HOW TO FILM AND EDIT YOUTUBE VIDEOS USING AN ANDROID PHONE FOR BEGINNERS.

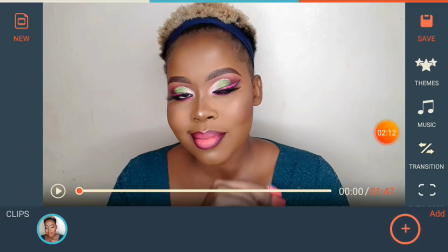474s
so you're going to see the video on there so on the film or go up the editing tools are on your right side of your app or rather of your phone so scroll down the right side you're going to see first the
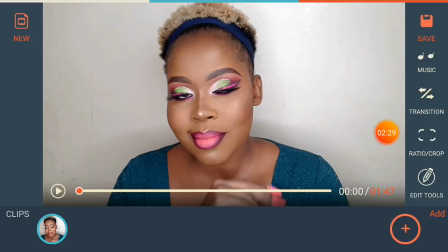491s
themes music transition ratio crop then go to edit tools click on edit tools you're going to see all the tools you need for editing down here so the first thing you need to do to do is
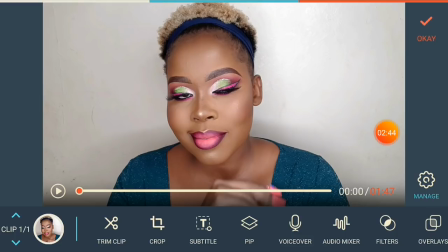505s
trim your clip because most of the time when we film our videos we have access you know before we start filming we have to do you know sometimes i sing sometimes i dance you want to crop out or rather trim out uh the videos that are not the part of the video that is not necessary so
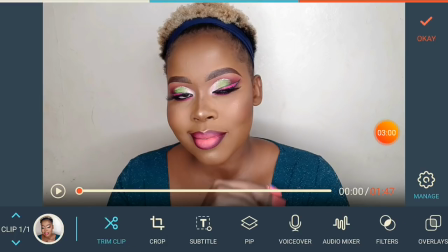524s
go to trim sorry trim clip there you have
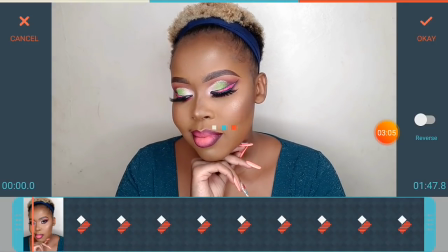528s
it so as you play your video you can just from you can trim from
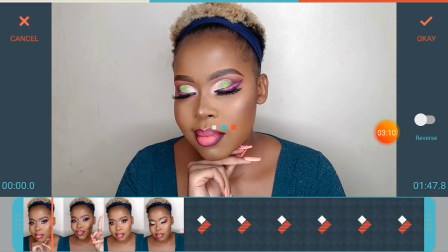533s
left to right at the start of the video depending
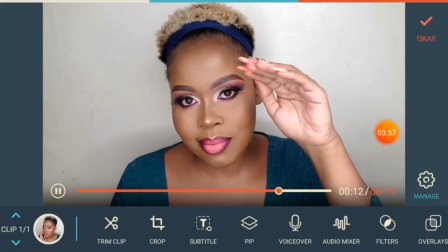539s
on where exactly you want to edit the video so next i am going to show you
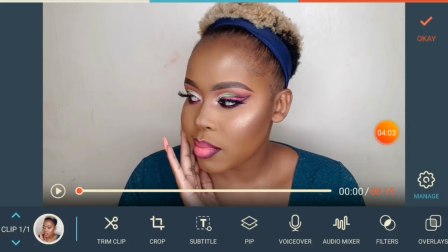544s
how to add say a subtitle wording on your video especially when you say kindly subscribe to this video you want to write that wording subscribe and showing them exactly where you want them to subscribe at okay so what you do go to subtitle
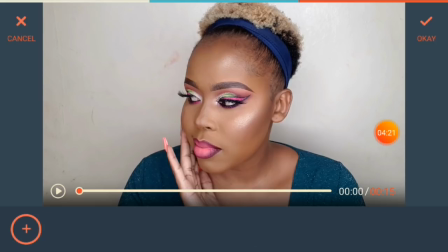562s
and then just play your video so
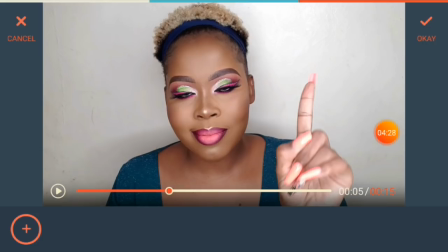568s
exactly where you point at that is where you pause your video okay exactly where you're pointing at that exact time in period pause your video on that time then go to add you will see here tap to add subtitle so tap on that
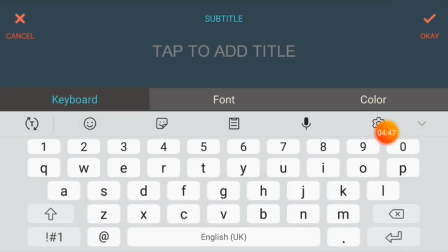589s
and then write the the wording you want for me i am going to subscribe so make sure it is in capital letters then type in subscribe there you have it so you can add your exclamations just to emphasize on
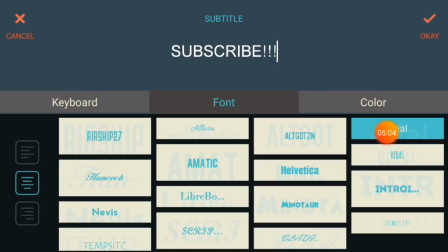606s
that subscribe you can change the font of the subscribe to no
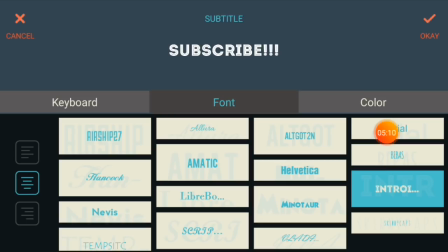611s
that does not look good now that maybe this because it's small you know it's um it uh it calls for attention so you can go for that and then change
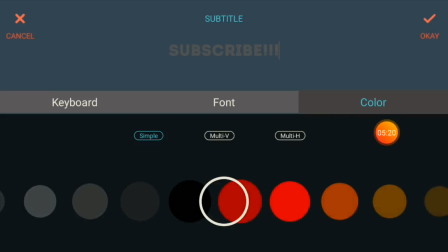622s
color to sorry guys change color to orange because that is how
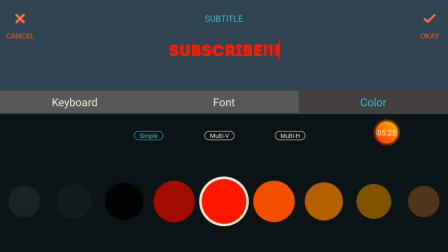627s
it is going to present itself on youtube that is where the subscribe button is at where it is orange so make sure you do it in orange that is what i would advise you guys to do then click
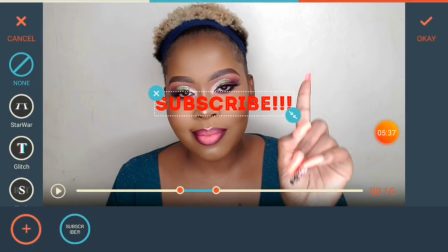638s
okay or rather another thing you can do when you've done that go down
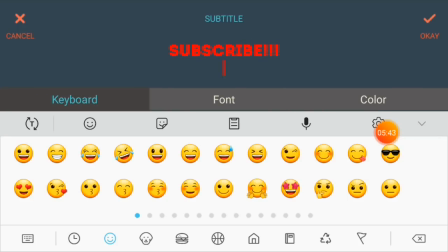644s
then add an emoji for pointing down exactly where you want your
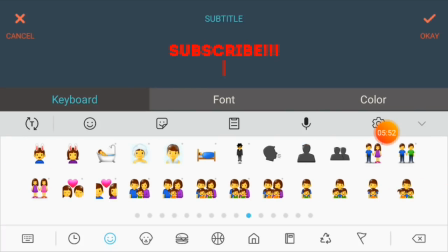652s
viewers to subscribe at and make sure you put it where you you you put the wording where the subscribe button is at i put it on the right
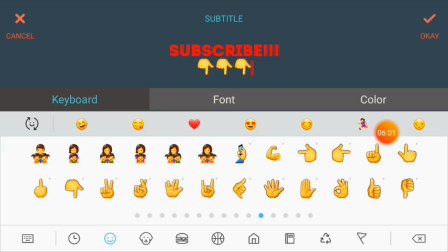661s
hand side because when you go to youtube the subscribe whatever is on the right hand side so you can make sure you add the pointing emoji
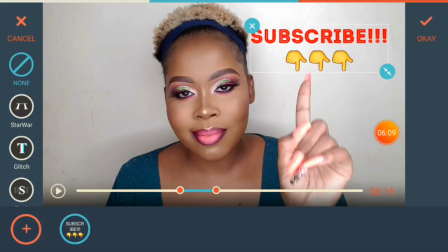669s
then click okay and then exactly where you're pointing at you see where my finger is at put it there then you can do the time period the
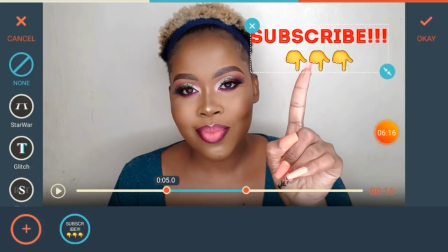678s
time lapse of where you want you subscribe to appear and disappear and then you
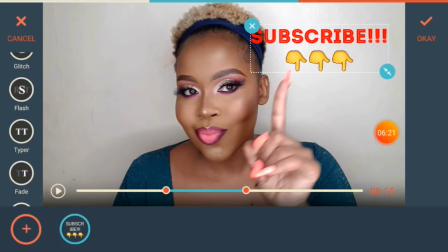683s
can add any type of what
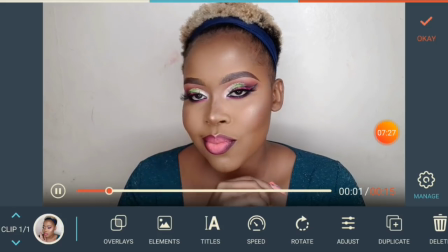688s
is this called if you want it to appear you know in us okay guys so next i'm going to show you guys how to edit your video if you want to add more
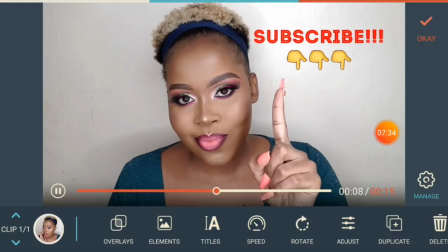697s
saturation to it more color to it you want it to look
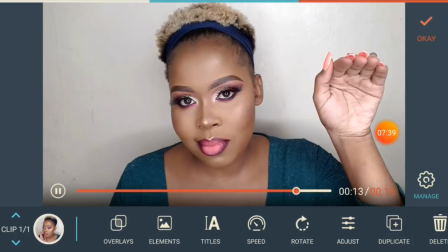702s
more you know more presentable you can go for here add
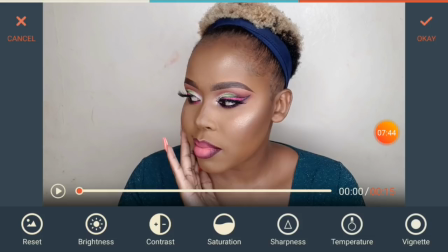707s
just a button okay so when you go to adjust you're going to see brightness contrast saturation all that so if you want to add brighton brightness sorry you can go for brightness if you want to add more contrast you can go for contrast if you want to add saturation you can go for saturations
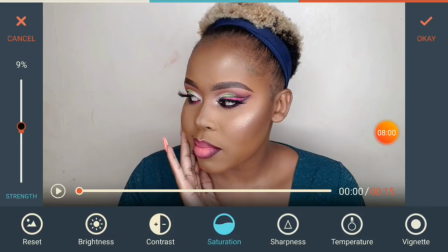722s
and then add it on your left side you see the difference it makes on the video
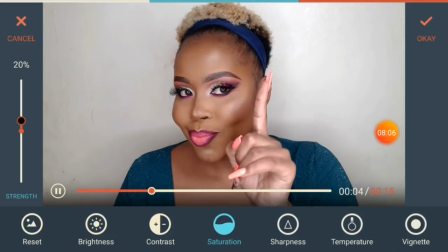729s
now you can see the saturation is more you can see the colors more please don't overdo it okay
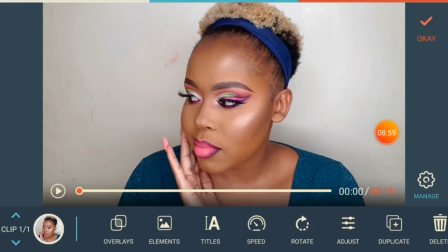735s
so next i want to show you guys how you can work with your audio okay so one thing you you need to do is go for audio go for the audio mixer here depending on
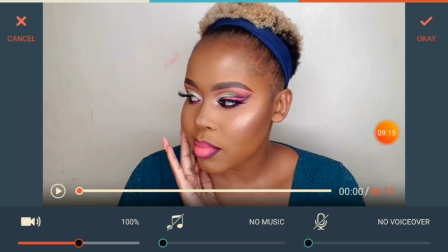751s
what exactly you want to do if you want your voice to be a hard a little bit more you can increase your volume to 200 so the voice if you're talking through your video you can increase your voice to 200 if you're not talking and you you just want to do a voice
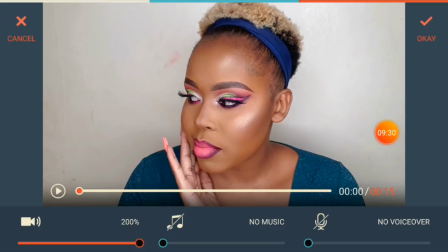768s
over on that make sure the background noise is as zero so reduce all this to zero fast click okay and then go to voiceover and then tap to record you can record the voiceover you want
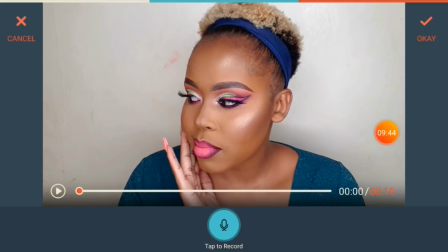782s
make sure the background is at zero fast before you do that before you do your voiceover then you can tap on voiceover and then yeah you will hear yourself you know you can talk whatever you want to talk after that then click okay so
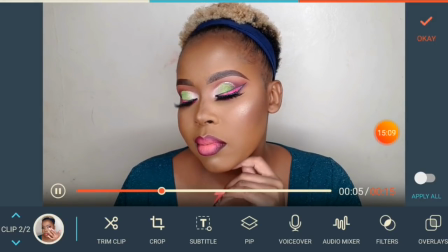801s
so this is the video we're going for yeah so now you want to show your makeup look you want to do it in that you know the speed to be a little bit slower so the look can be seen and all that so what you do if you want to change you know
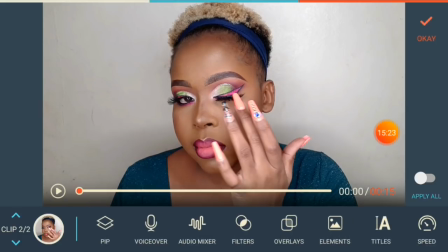816s
the speed of your video so down here go for speed